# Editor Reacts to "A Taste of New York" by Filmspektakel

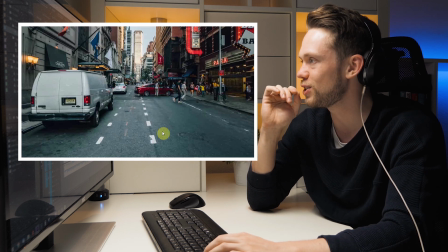To even get that idea, that must have been some creative genius who did that. This is also a pretty funny idea.
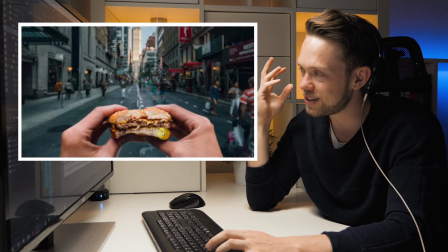And listen to the sound effect.
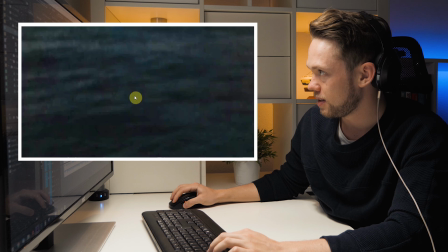Even the... So good. Here they wipe it down and then wipe it up into this frame.
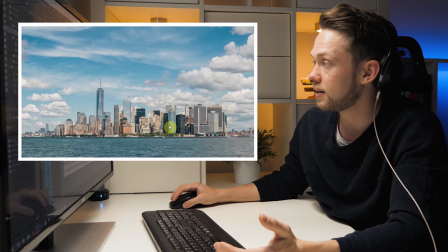And this one is another... It looks to me like it's a hyperlapse shot from a boat. That means they took a tripod.
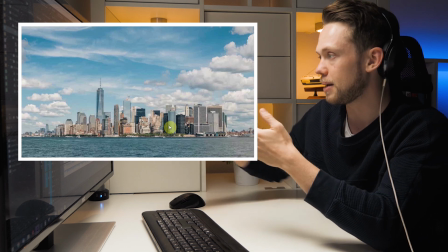They put the tripod in the end of the boat. And then they started a time lapse. And in that time, of course, the boat was moving in the other direction.
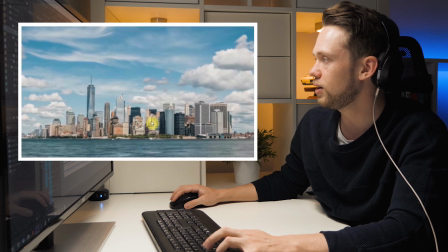Oh yeah, do you see it starts slowly and then it's speed ramping?
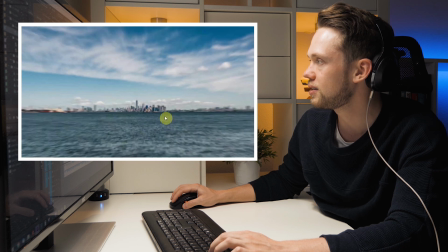And then here you see must come the cut, where they then continue it actually when they arrived here.
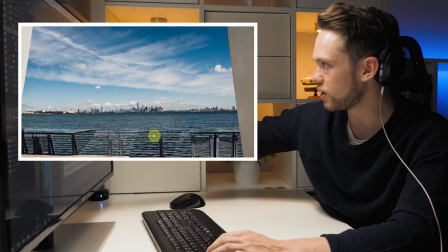It goes from a time lapse on the boat into another hyperlapse that they did here through this gate.
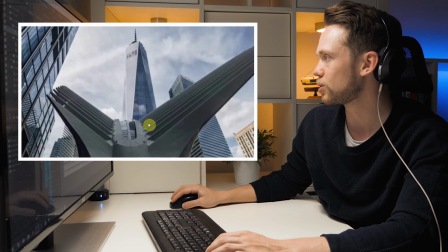Super cool.
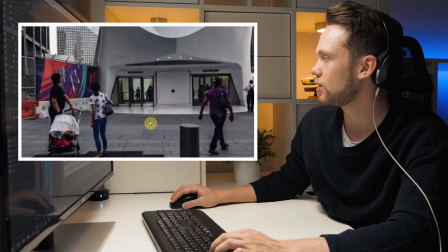Look at this, in the end the camera is tilting down and then it goes into the next shot, and here you see that there's a cut because suddenly there are so many more people,
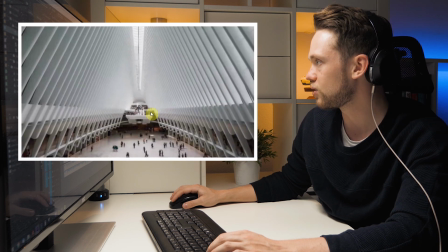and then they start a new recording or a new hyperlapse. And they turn into here. It's like, again, super wide angle here.
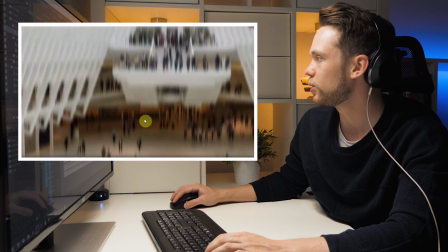You see how much they got in the frame. This one was so cool also. Sound effect of how they're cleaning the window.
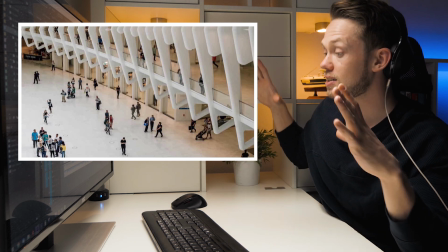And when they shot this here, I assume they took pictures, so they can be that they took it in such a big resolution that afterwards they decided which person here to track,
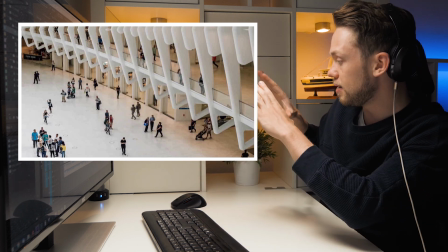because I think they're tracking these 2 guys here. Or they even took that time-lapse in the first place following those 2 people.
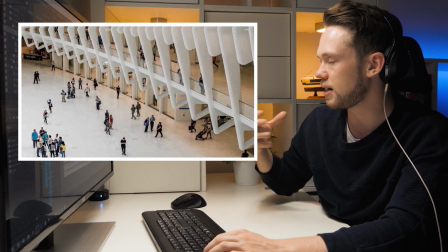But I think it's actually the first option, because then afterwards you can decide who to track.
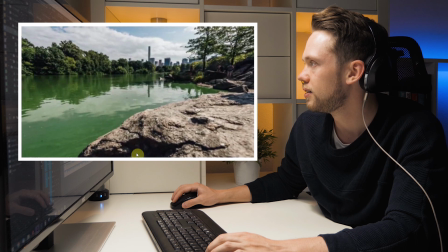Look at this. And again, it's whipping up And some fancy hyper zoom transition here with that sound effect, of course.
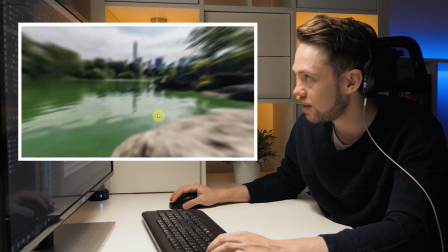The duck.
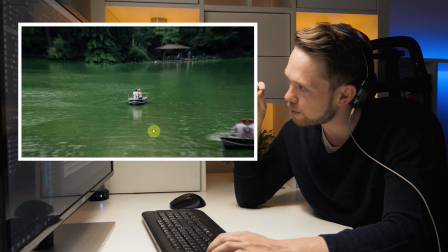Listen to the sound effect that they added here while it's actually zooming out of the picture. It's as if though you're turning a wheel on like spectacles or something like this.
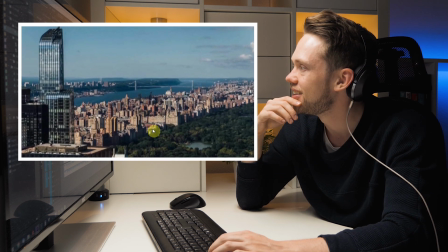And the bird sound. And there's so much ambience noise that they put here together.
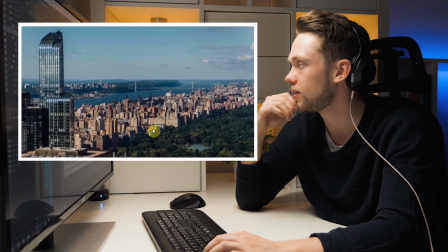It's like, must be 5, 6, 7 layers of sound effects that they put under this here. So cool. And how the clouds are moving over the houses here.
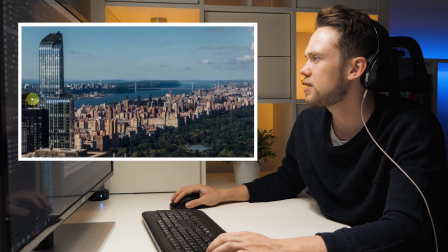And again, here's the same thing as I said before. Look at the houses here, and then it's slowly moving up and it's changing perspective so that you start seeing those houses back here.
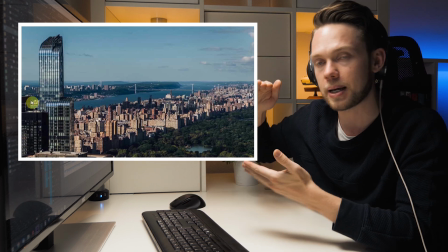So the camera that shot these pictures must have actually moved up during the time lapse, which means I assume it was shot on a drone that was slowly flying upwards.
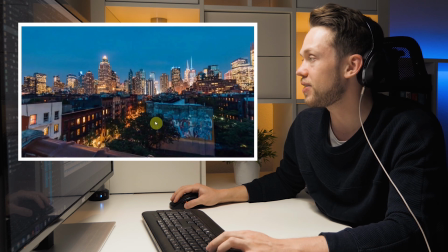Again, here that same effect going from day to night.
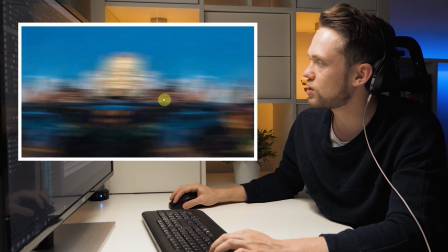And again, the connection that they make between the shots here so nicely, so that you barely even see the cut.
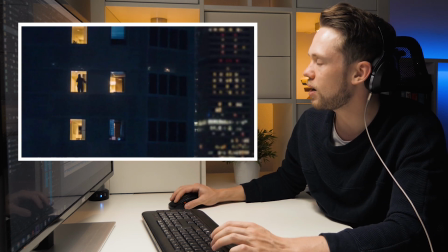Slow zoom in, another like fancy zoom transition. And then what they often do is they zoom into one particular part of the image bigger.
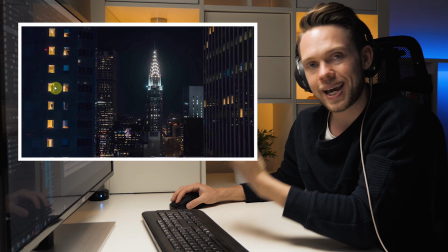And especially when you take a time lapse as pictures, then you can do that because you take the pictures on such a much higher resolution.
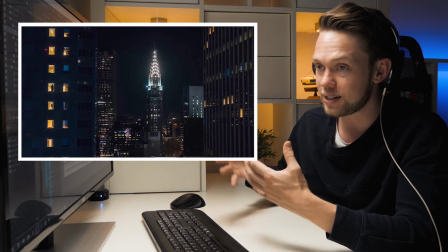So for example, if this video was exported in 1080p, but the picture you actually shot in like 20, 30, 40 megapixels of resolution, then you can actually do exactly what they're doing here.
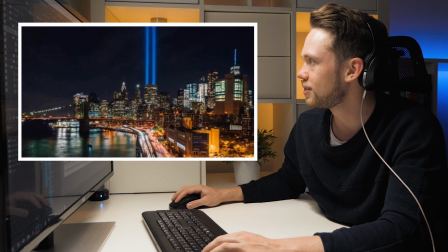Zoom in so close. Zooms back out to the flicker, the sound effect from like a lamp that's turning off.
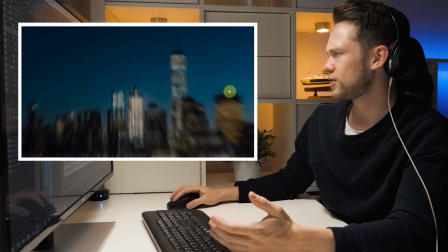So good. And here first you think about, okay, why is this so unsharp?
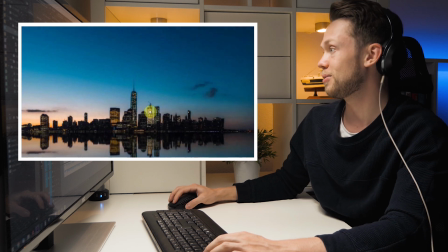Then you see, okay, it's a reflection, and they turn it and then they zoom out, and then it suddenly turns into a full time lapse that goes from night to day.
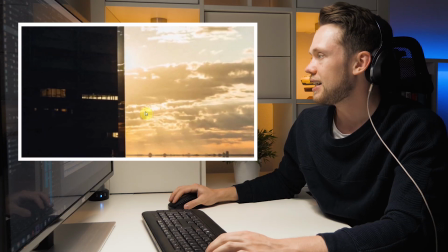And how they connected.
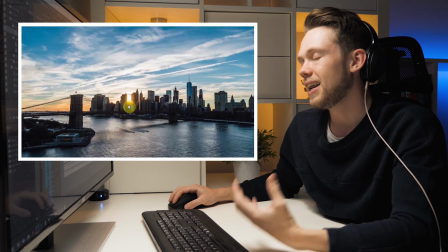Morning in New York City. A lot of this also is timing, right?
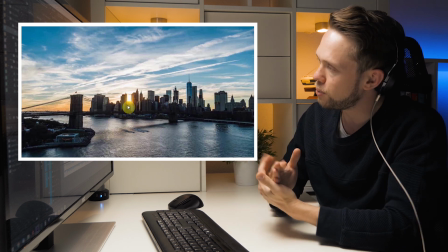They have the absolute perfect time where they shot these, and they were really on point with getting the golden hour, getting the sunset, getting the sunrise.
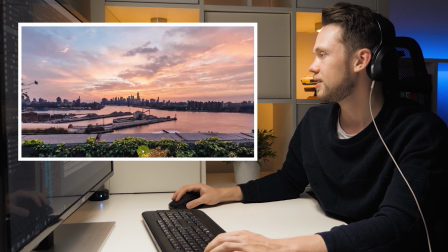So good. Here again, you see that the camera actually is moving slowly to the right.
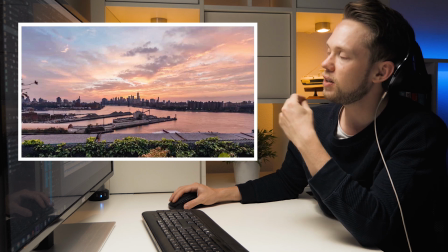And what makes it more interesting here is that you actually see the foreground. So did you get a feel for from which perspective, from which angle or place was this actually taken from?